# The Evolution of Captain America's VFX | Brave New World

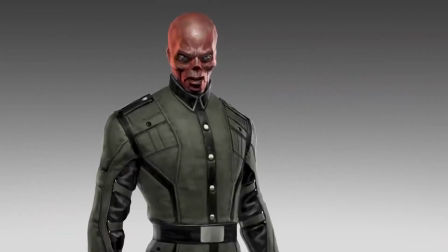The character designers targeted an anatomically correct villain that had a realistic transformation.
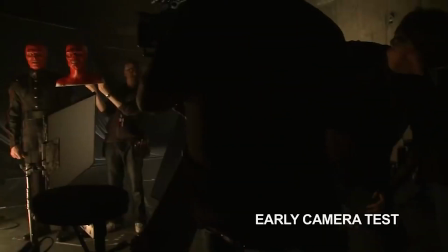Early tests with the prosthetic fitted to Hugo Weaving's face were conducted to confirm whether the mask would appear naturally on camera.
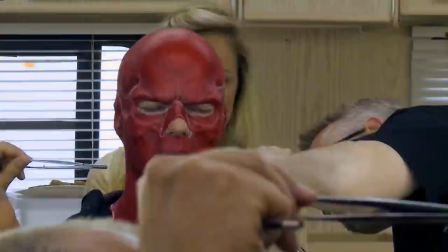It would take three and a half hours for the mask to be fitted for the daily shoots.
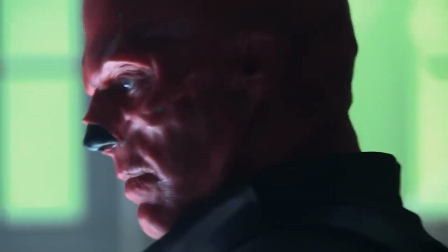Latex was used on the mask to give a slight glow, giving the character an additional unique touch.
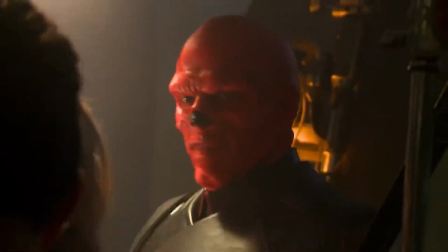There was enough flexibility in the mask that Hugo could even act out his iconic eyebrow arch.
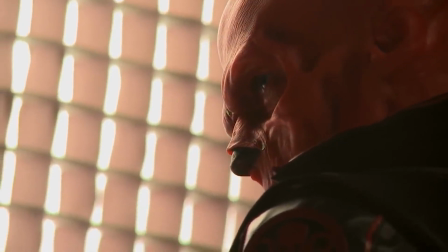The character took a delicate balance between realism and the designs from the comic books.
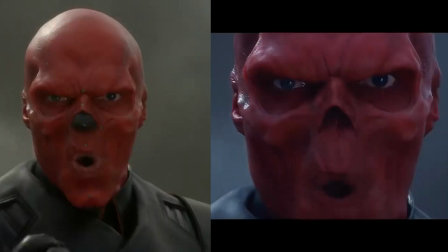Visual effects was used to enhance and stylize his look, as well as remove the actor's nose to leave the open cavity his skull displays.
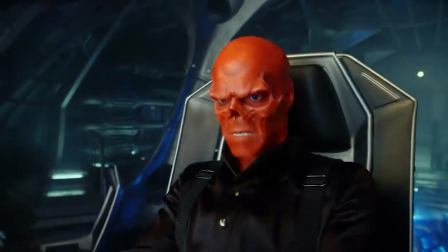Thinning his lips, squaring off the jaw, darkening the sockets in the eyes,
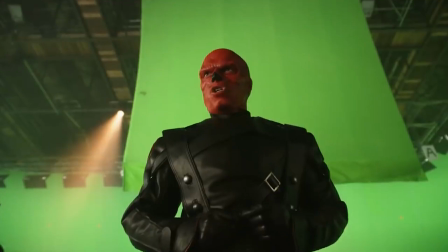and removing gaps in the teeth were some of the additional subtle adjustments the visual effects team took to bring the character to his final look in the film.
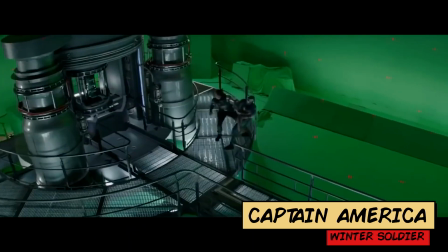Physical sets were used that matched the detailed 3D model to complete the futuristic space.
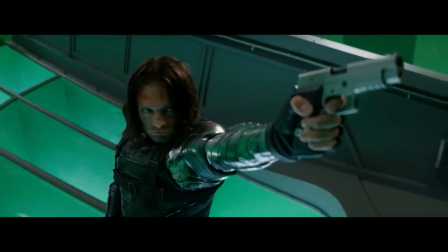Captain America's shield and Bucky's arm were digitally constructed during their fight sequences.
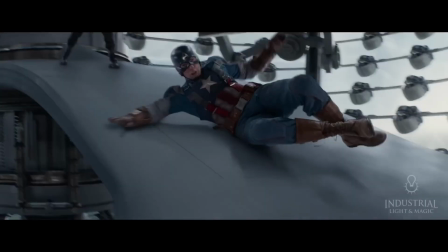The film's climactic battle was performed on a set in front of a green screen as well as several other stunts seen in the movie.
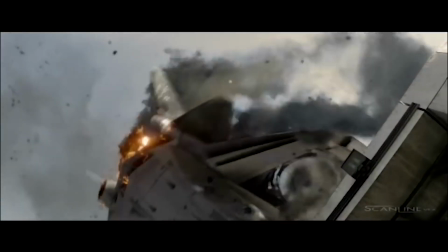For daring jumps, the actors were replaced by CG doubles and vehicles.
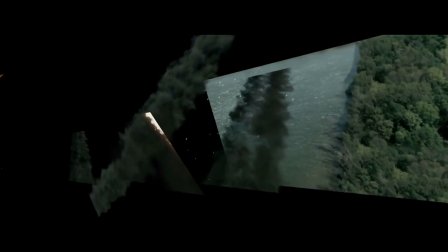For shots viewed through windows, flat effects were layered together rather than creating a simulation for effects such as smoke and fire.
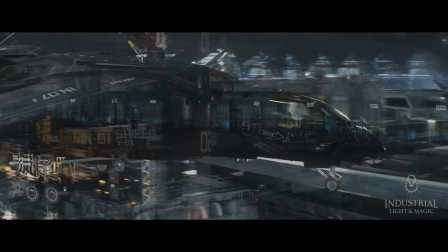ILM was tasked with updating the futuristic aircraft helicarriers, which were predominantly all CG generated with hundreds of smaller models.
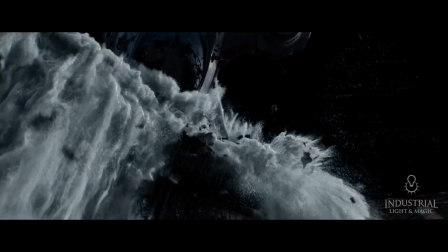The textures alone were four times of what was required in the first Avengers movie.
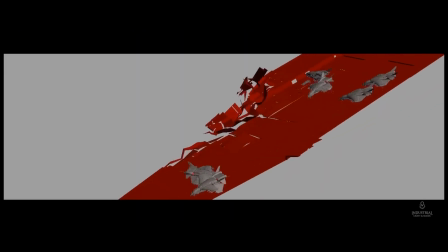Details such as the jets falling off the helicarriers were painstakingly detailed by the visual effects team.
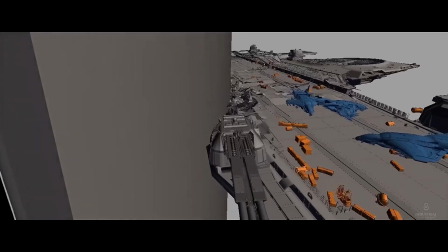The crash scene started with detailed models of the carriers with explosion effects added.
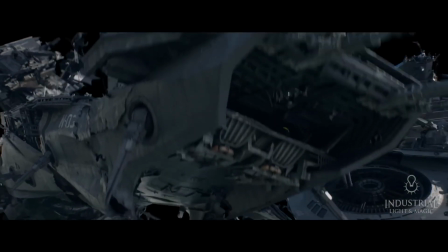For the jet crashing, several layers of models and effects were necessary to complete the shot, such as the shattered glass on the vehicle.
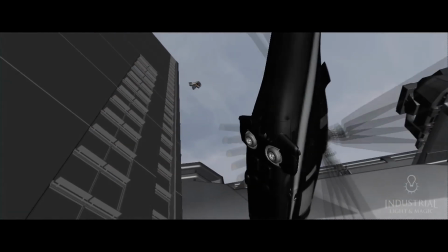Some shots required all visual effects including CG character doubles, such as this shot where Falcon was shot on green screen and then replaced in a 3D set,
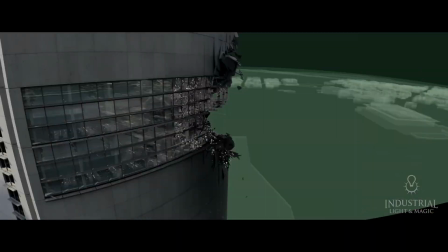which only took place on a very small portion of the building being shattered from the collision impact.
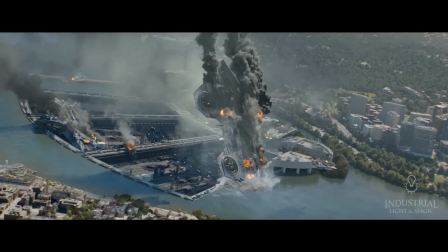Several layers were composited together to create the complicated visual effect shot sequence.
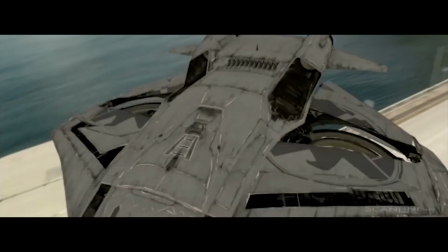Entire backgrounds were constructed digitally where life-size jets were needed, further enhancing the shield throwing sequence.
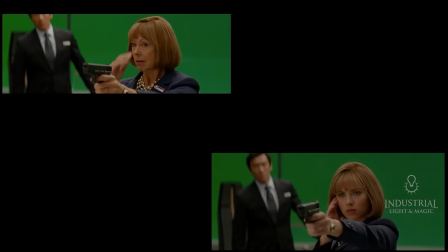A crumbling effect was created when Black Widow removes her disguise.
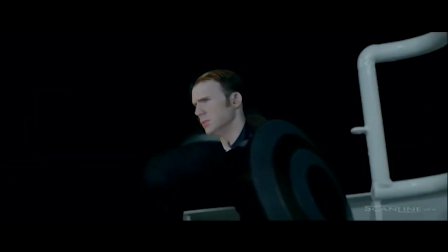Subtle visual effects included the placement of Chris Evans' face over his body double when he was wearing the Captain America mask.
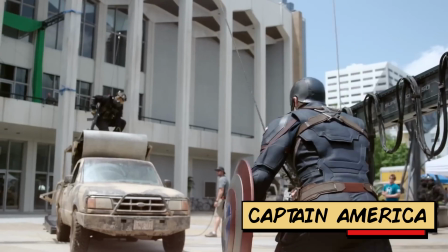For the third installment of Captain America, the director sought out to build upon how audiences all around the world embraced the sequel,
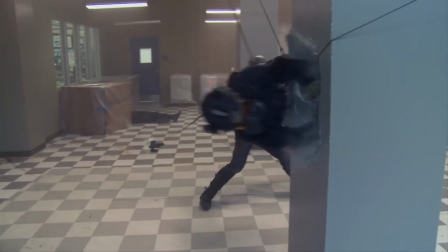and do things that would have incredible impacts on the films that would follow,
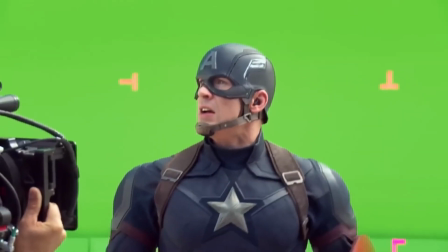in addition to making something entirely distinct from what they had done in the first two.
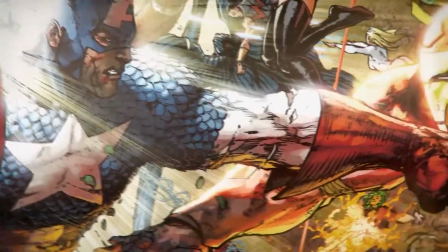They focused on two critical components of the comics that would involve Iron Man,
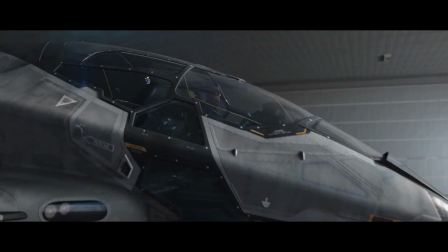highlighting the core conflict between them, driven by their differing philosophies and personal experiences.
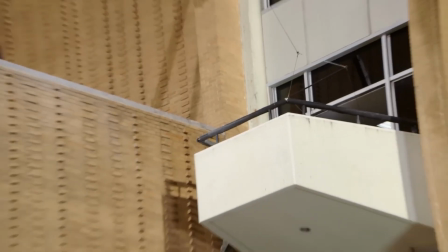Fight sequences were highly choreographed and strategically placed in the movies to enhance the storylines.
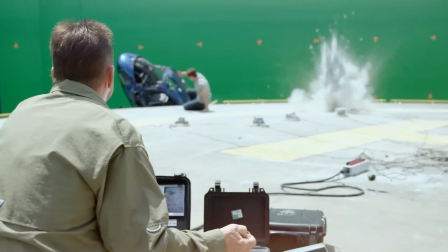The Bucky apartment chase sequence mixed practical shots with CG elements and special effects.
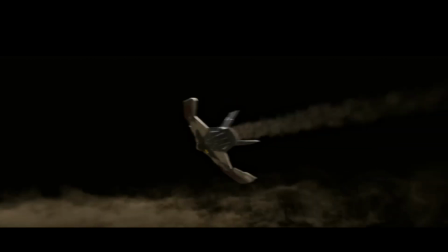Red Wing was created in full CG and was blended with practical suits worn by the actor.
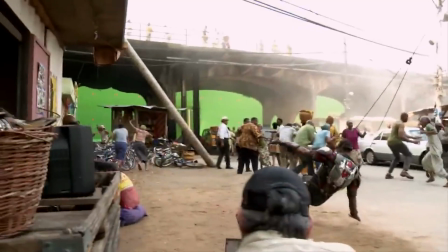A backlot was created to allow the directors to film with complete freedom throughout the environment.
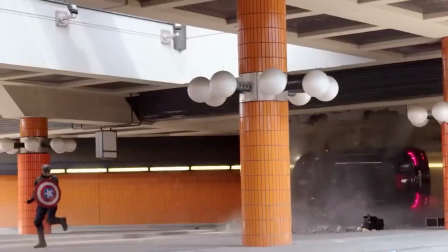This helped give a sense of large scale, and allowed the stunt performers to do their best work within the shots.
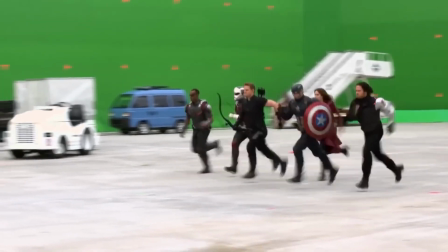Suits for the superheroes that are featured in the movie were all updated and enhanced.
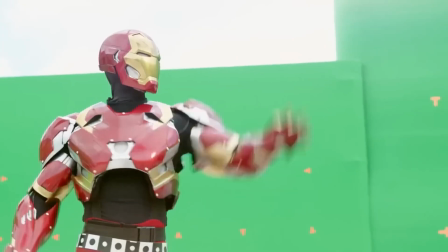Not only are they visually different, but the weight of the suits are also reduced with new materials for the actors to move more naturally on set.
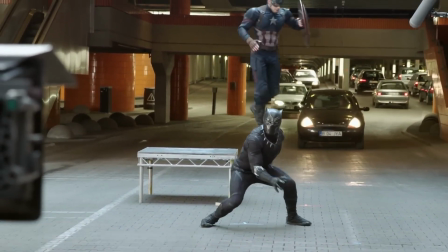Their weapons and props were also updated with new tech for both the actors on set as well as for visual modifications.
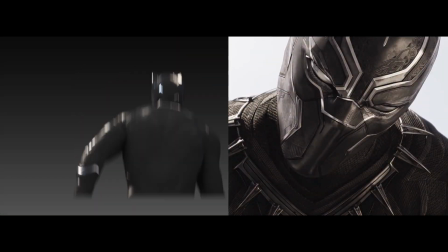Full CG shots were created for the Black Panther who was introduced in the movie.
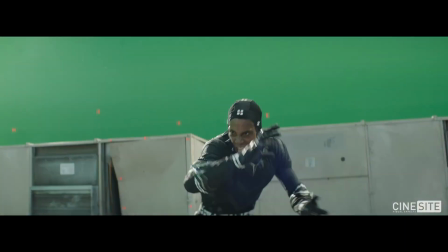Elaborate stunts and martial arts were choreographed to complement what was depicted in the comic books.
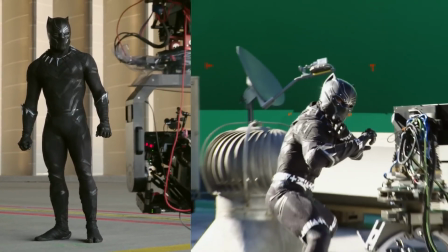To maintain the cohesiveness, the suit included elements from the comic books and the other superhero outfits shown in the film.
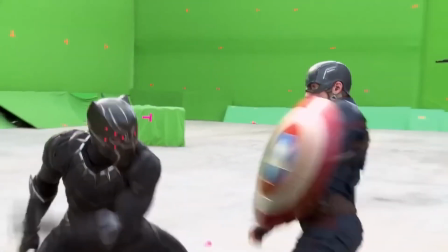The fight sequences between all the superheroes consisted of a mix of practical costume and sets and CG doubles and enhancements.
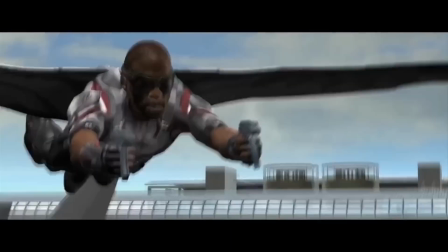The sequence was planned out in 3D layout. The challenge was giving each hero their own moment to act and fight each other.
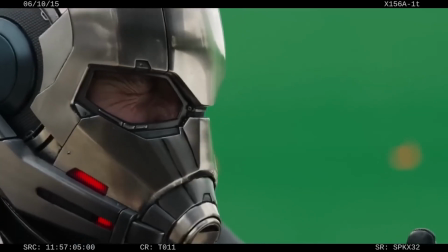They aimed to create one show-stopping moment during the highly anticipated epic battle sequence.
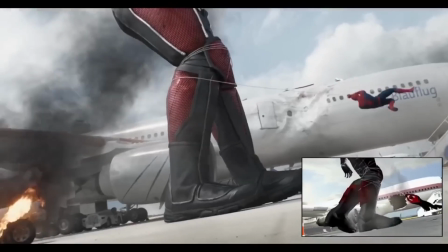They created an unexpected larger-than-life Ant-Man sequence to wow the audience.
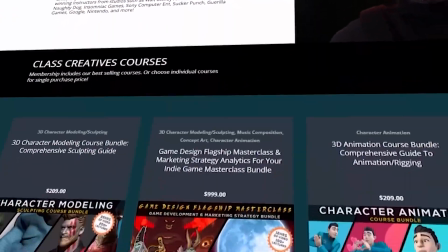The class to tell you a little bit about class creatives will help you take your 3d and 2d art to the next level learn from industry professionals with
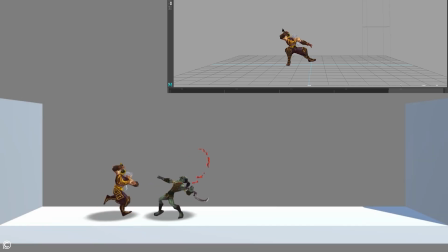experience teaching at accredited universities land that new job receive higher pay and stand out from the competition the great thing about class creatives is the
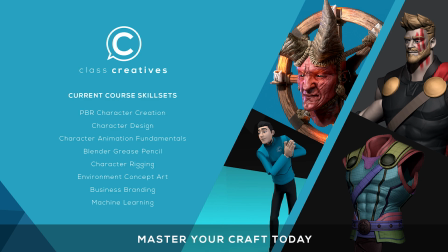ability to learn at your own pace and your own schedule get started today for free with the link in the description in the first Avengers installment
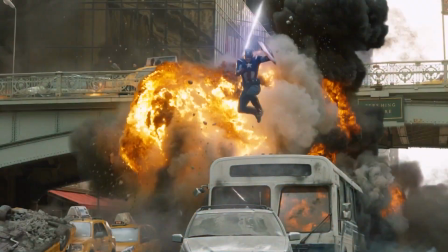sequences with Captain America and the city needed to be created on a set outside of New York due to scheduling of the principal actors.
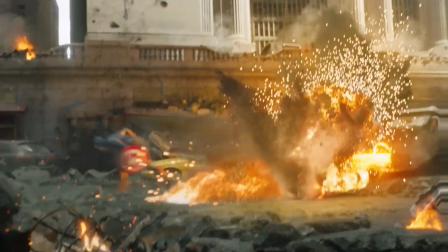The New Mexico green screen is where the sequence was shot and finaled with visual effects from ILM.
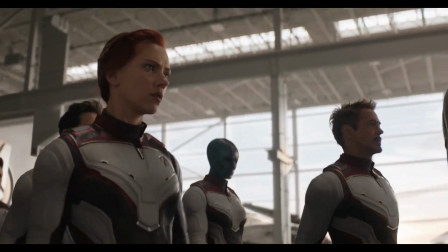The time suits were entirely CGI created. The suits were a combination of Ant-Man, Iron Man, and Guardians of the Galaxy technology.
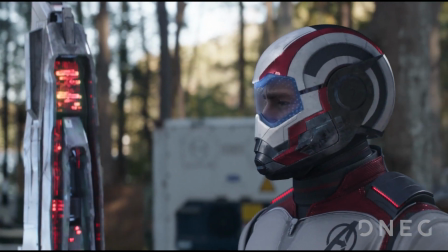Since the development of the suits was late in production, the costume department did not have time to fit and fabricate them, so instead they were digitally created.
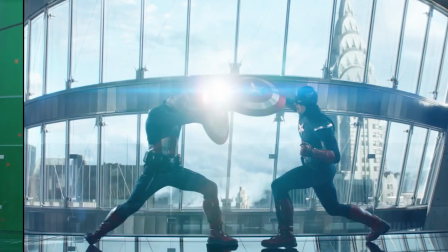For Captain America, a combination of practical and digital effects were used to create the aged look of Captain America.
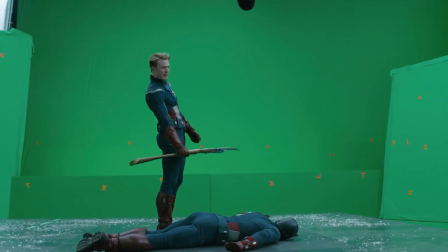A body double was used to capture the physicality of the older Captain America. Digital effects were used to de-age Chris Evans' face and body.
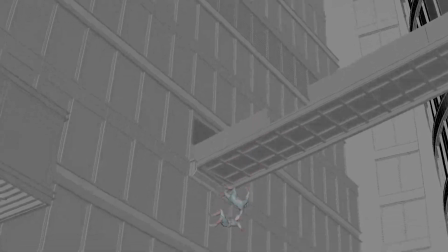Everything except a bridge and a set of stairs was green-screened and created in 3D.
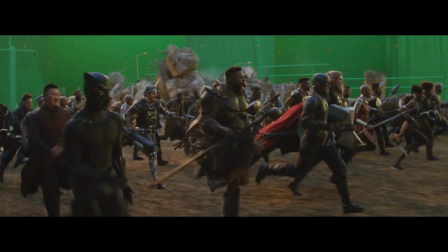Avengers Endgame takes place within the decimated ruins of the Avengers compound. To create this environment,
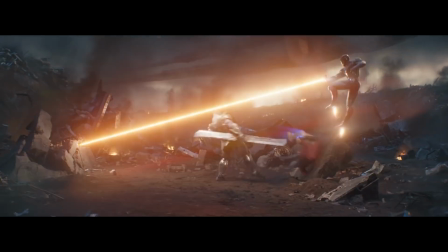visual effects artists meticulously constructed a digital replica of the compound
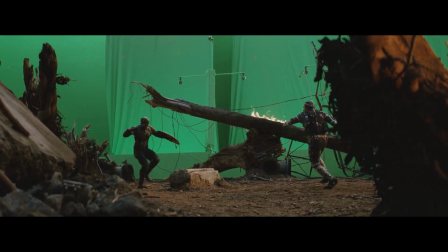the central crater floor was designed to accommodate the large-scale action sequences
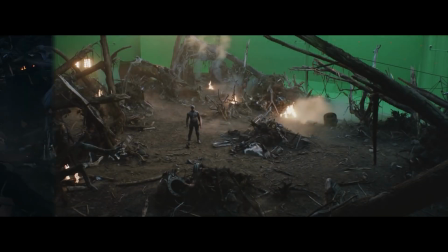weta relied heavily on compositing techniques the team meticulously blended live-action footage with
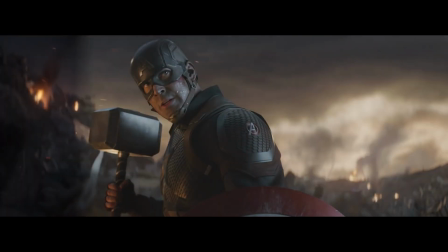cg elements replacing entire sections when necessary to achieve the desired apocalyptic aesthetic
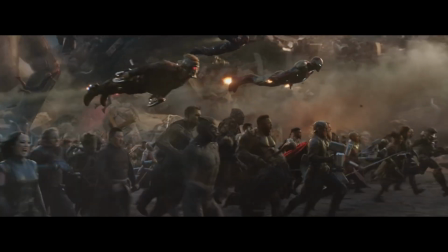the film also required extensive cg character work including crowd replacements and intricate suit replacements.
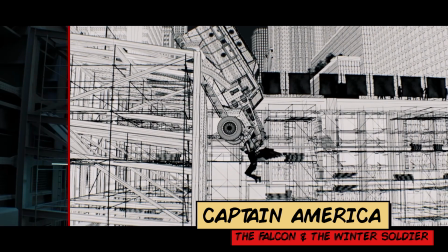Sony Pictures Imageworks was responsible for creating the visually dynamic battle sequence in the final episode of The Falcon and the Winter Soldier.
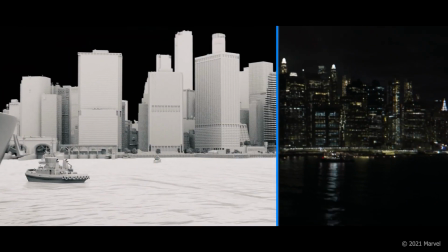To achieve this, they developed a digital photoreal environment encompassing New York City,
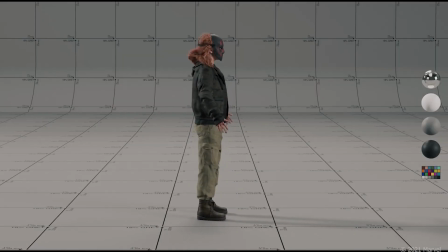virtual vehicles, and digital doubles of various characters, including lead actor Anthony Mackie.
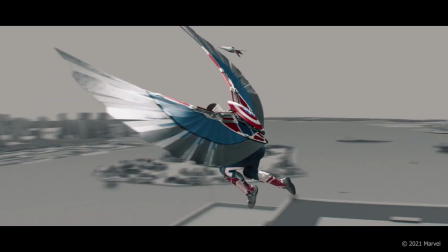A key focus was the creation of the photorealistic digital Falcon, complete with a new suit, red wing and updated wing design.
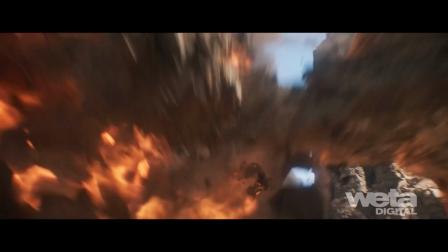This digital asset provided filmmakers with the flexibility to envision and
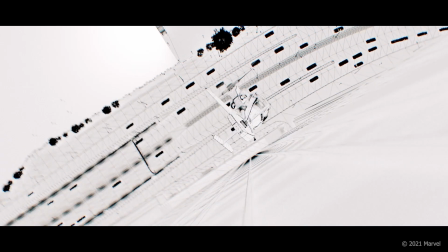execute complex stunts that were not feasible through practical photography alone.
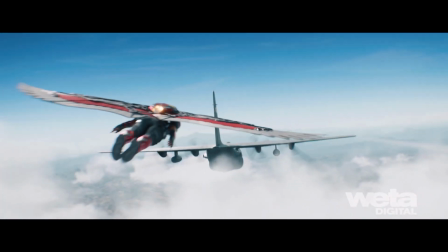Furthermore, this flexibility extended beyond filming,
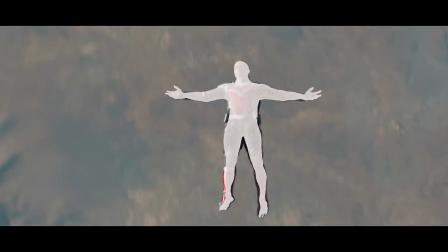allowing for the creation of new, exciting shots even after principal photography had concluded.
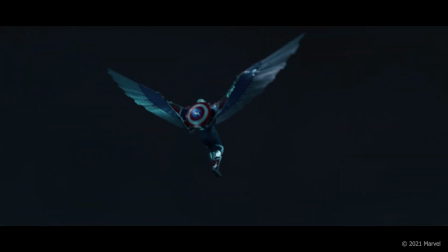The process began with a series of test shots, enabling the team to meticulously study and replicate the subtle nuances of
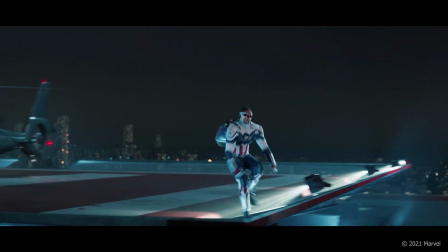weight balance and movement exhibited by the actor in the new suit and with the new wings.
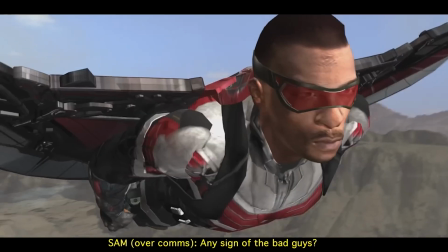Subsequently, close collaboration with the filmmakers ensured the seamless integration of these digital assets,
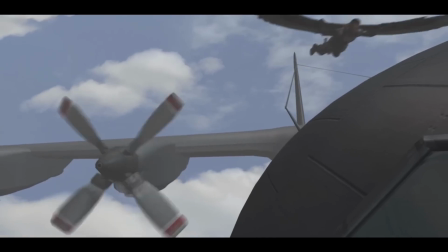culminating in the creation of thrilling aerial combat scenes that served as an exciting climax for the series.